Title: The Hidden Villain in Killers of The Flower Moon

The second reason for telling a story like this is the other thing that Scorsese does here at the end,
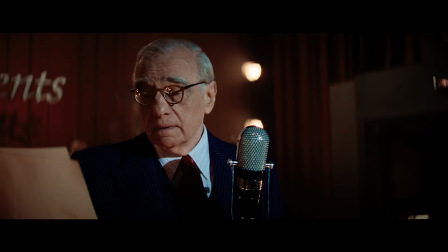which is to recognize and honor the suffering and survival of those whose stories have long been marginalized and forgotten.
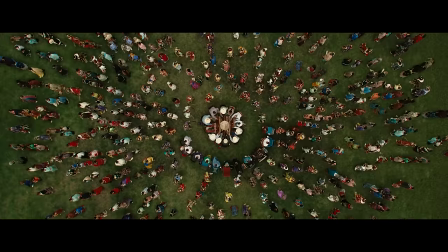The movie begins with a lamentation, but ends with a celebration of the surviving Osage,
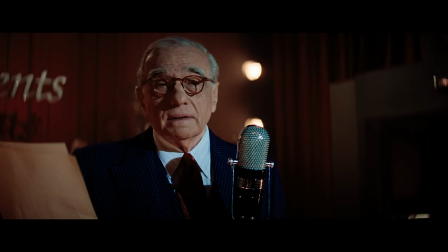a condemnation of the total destruction that Hale saw as inevitable.
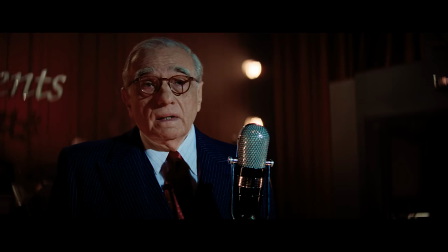He breaks the fourth wall here to bring you into the story, almost as if to say, it's not a story, this is the real world.
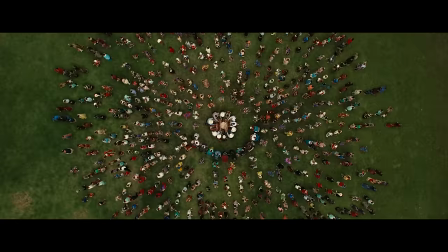And the film ends after this, not with the fictional construction of cinema, but with a documentarian image. This is not simply a story from our history, this is a story we live inside of today. One of the best ways, I think, to understand a movie is to consider the perspective it's coming from and the context that surrounds the story. But this doesn't just apply to understanding movies, it applies to understanding all kinds of media, including the news.
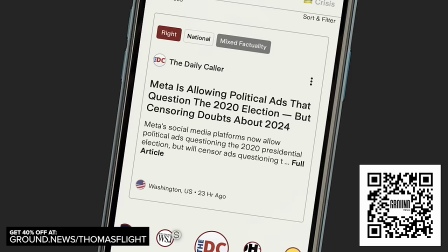That's why I want to tell you about the sponsor for this video, Ground News. To really understand a news story. I think it's important to understand how the way a story is told shapes our perception of it. And Ground News is a website and app designed to give you the tools and context you need to not just consume the news, but to really understand it. Every news story comes with a quick visual breakdown of the political bias, factuality, and ownership of the sources reporting it.
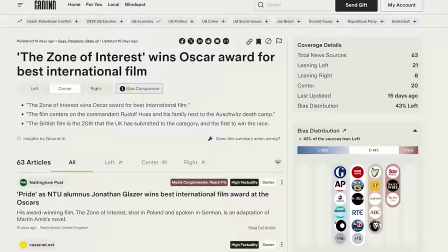Take, for example, this recent news story about Jonathan Glazer's speech when the Zone of Interest won at the Oscars.
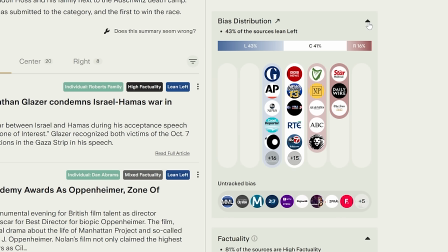On ground news, we can immediately see that this story was reported by 63 sources, with 43% of them leaning left and only 16% leaning right. You can also see the factuality ratings as well as ownership info. For this story, 60% of the reporting sources are owned by media conglomerates.
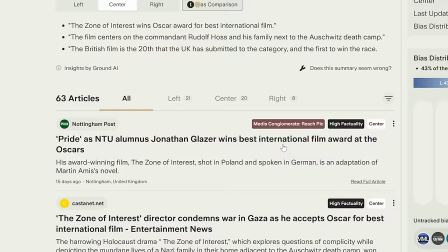My favorite feature is the way you can then compare every headline.
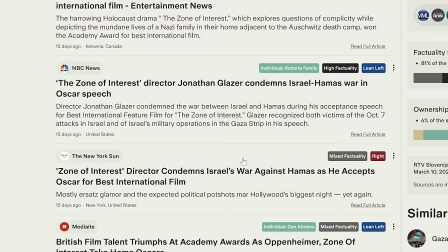Here you can see how different sources construe what he said in slightly different ways in the headline, and some Some headlines don't even mention the speech at all.
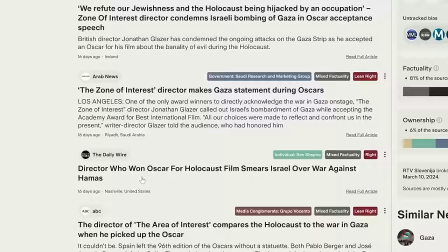Flipping through a bunch of headlines for the same story like this can really show you how what's emphasized in the headline really adds a layer of interpretation to the story that's being reported. Which in a world where many of us get information just by skimming headlines has a huge influence on us. Ground news ultimately is a great tool not just for consuming the news, but for understanding how a news story is being reported across the larger news landscape and for developing better media literacy when it comes to news. It's one of the main ways I consume news right now. I highly recommend giving it a try.
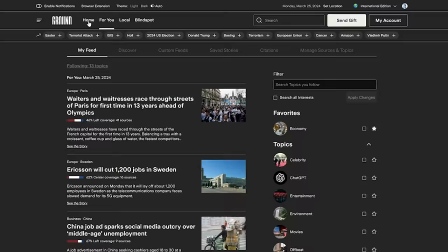Right now, I'm offering 40% off their Vantage subscription, which gives you unlimited access to all the features. This deal is only available at my link, so go to ground.news slash thomasflight or click the link in the description below to support Ground News for only $5 a month.
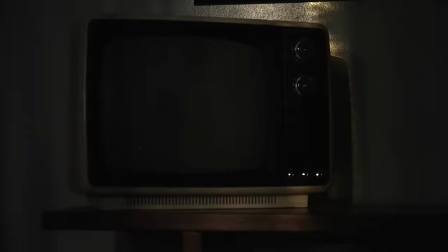Sign up today and help an independent news platform that's working to make the media landscape more transparent.